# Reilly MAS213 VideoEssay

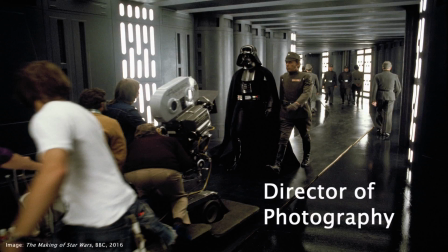[0:01]
The general academic view of the director of photography, or cinematographer, is a technician,
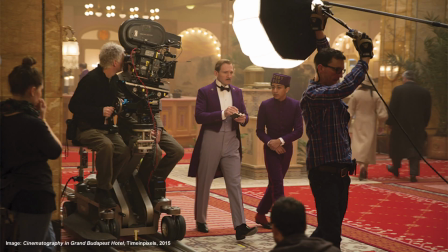[0:08]
responsible for the technical and practical realization of a director's vision related to image.
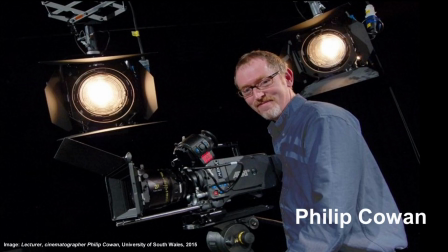[0:14]
However, in Underexposed, the neglected art of the cinematographer, Philip Cowan argues the DOP's role is not limited to a technical craftsperson whose expressive abilities are subordinate to those of the director.
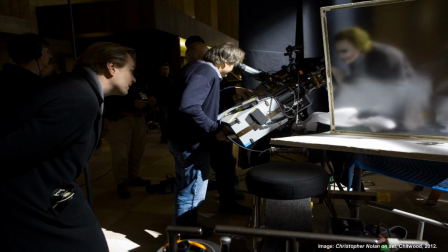[0:29]
Instead, Cowan recognizes the key creative contribution of the role and challenges auteur theory, stating the authorship of any film does not belong to one individual. The late cinematographer, Freddie Francis,
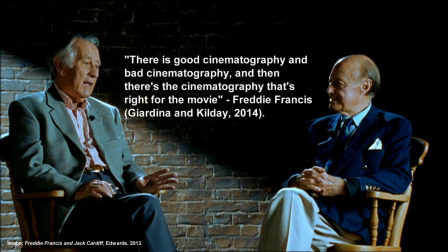[0:45]
said, "There is good cinematography and bad cinematography, and then there's the cinematography that's right for the movie."
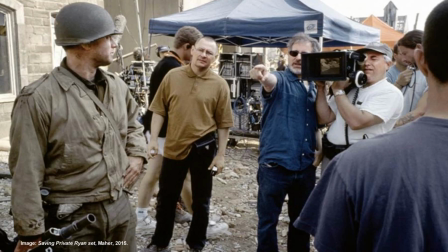[0:53]
As such, it is important that the DOP has a close, collaborative relationship with the director, bringing technical knowledge and creativity to an image which assimilates with the vision for the film.
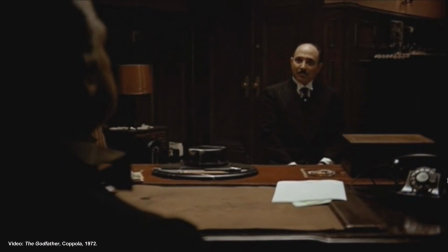[1:06]
There is no set formula for how to shoot a scene, in the same way there is no formula for writing a good story. The approach depends on what commentary the cinematographer needs to add to a scene,
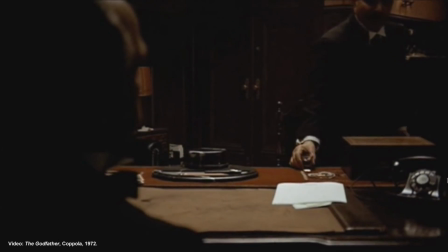[1:19]
or what aspects of the narrative, character development, or thematic concepts they want to represent.
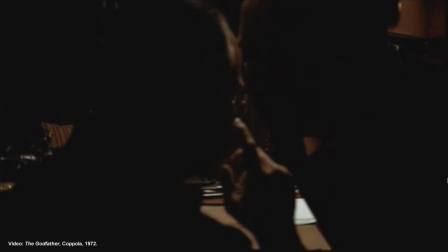[1:27]
But how does a DOP craft this picture? According to Bruce Block, there are 7 visual components in every picture we see.
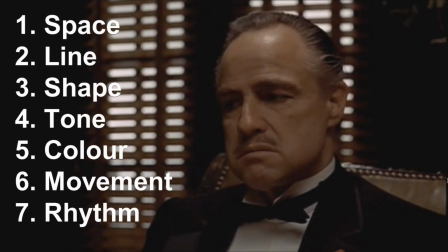[1:35]
These are space, line, shape, tone, colour, movement, and rhythm.
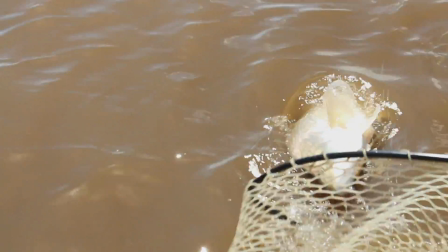[1:45]
These visual components make up the actors, locations, props, costumes, and scenery of a film.
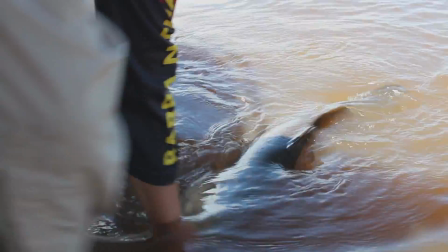[1:53]
A visual component communicates moods, emotions, ideas, and most importantly, gives structure to what we're watching.
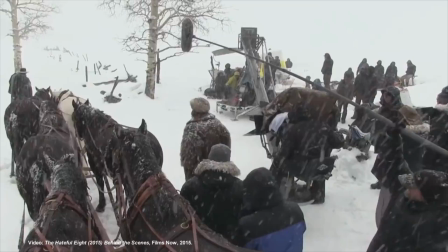[2:01]
From a technical standpoint, Setting Up Your Shots, a book by Jeremy Vineyard,
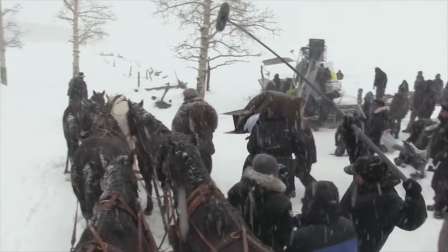[2:07]
offers apt insight into camera techniques of composition, crane, movement, and perspective.
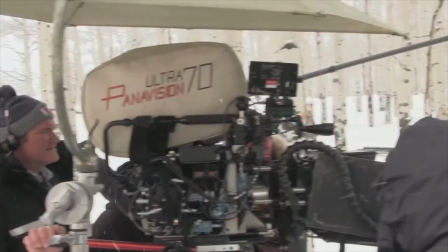[2:14]
In particular, Vineyard recognizes how a skilled filmmaker can manipulate an audience's perspective,
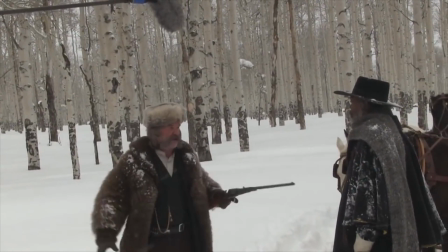[2:22]
even draw us into the subjective experience of a character on screen.
I'm in cahoots with that fella or her?
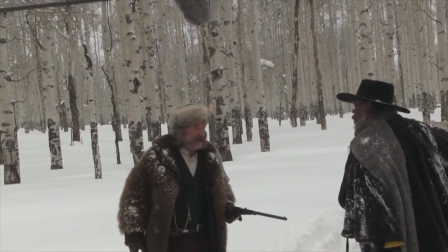[2:28] That's my problem, boy.
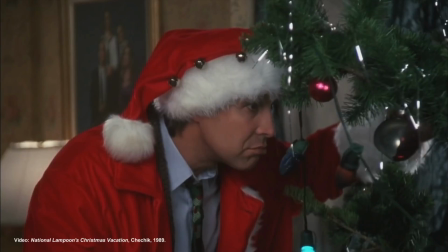[2:29]
Point of view scenes offer a distinct insight into a character's perspective and can be used to increase the audience's emotional attachment.
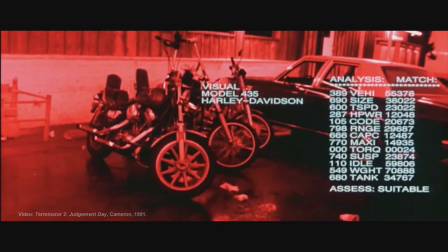[2:41]
For instance, Terminator 2 Judgment Day shows a computerized point of view when looking through the eyes of the Terminator.
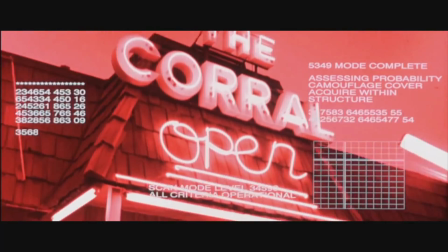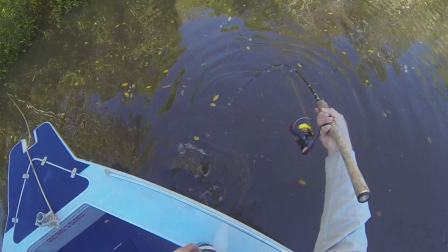[2:55]
Inventory point of view is a variation of this technique, in which a character carries an object in front of his face, such as a knife or gun.
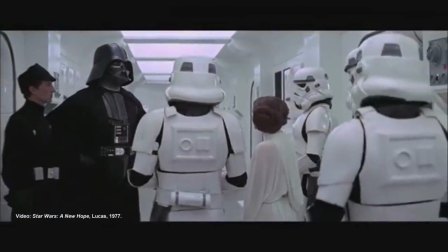[3:06]
Further on camera angles, Kyle Cassidy makes comment on how these can shape a character standing.
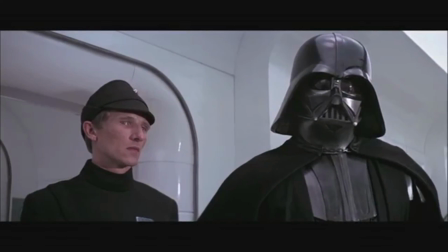[3:12]
Shooting a subject from a low angle makes them look powerful and intimidating, while shooting a subject from a high angle makes them look small and weak.
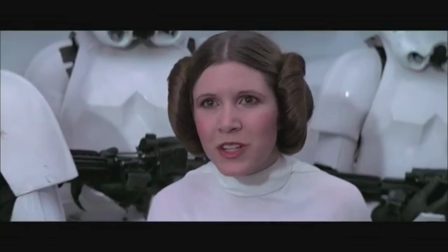[3:21]
The classic example of this being in the opening of Star Wars: A New Hope, where Princess Leia is portrayed as vulnerable against the intimidating figure of Darth Vader.
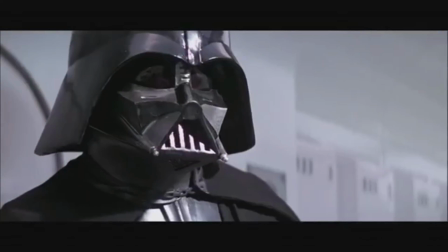[3:30] "You are part of the Rebel Alliance and a traitor. Take her away!"
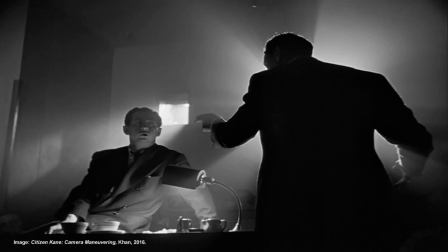[3:34]
The DP's role goes beyond camera and framing, however, also incorporating a consideration of lighting in scenes.
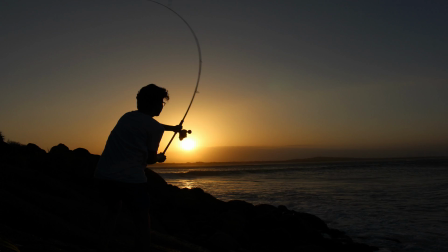[3:42]
Of course, where there is light, there must also be shadow, and as such now is an apt time to look at the cinematography of Gordon Willis,
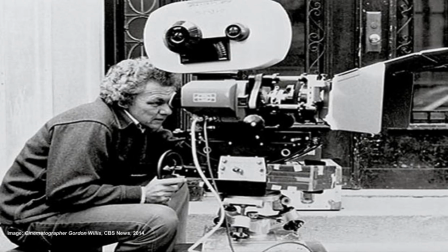[3:50]
also known as the Prince of Darkness, who worked as DP on the Godfather trilogy.
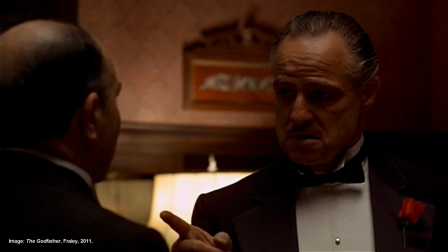[3:57]
Steve Chacolin comments, "The film, characterized by its sepia tones,
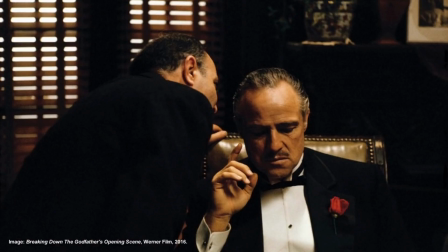[4:02]
shadowy interiors and overhead lighting, helped advance the language of cinema."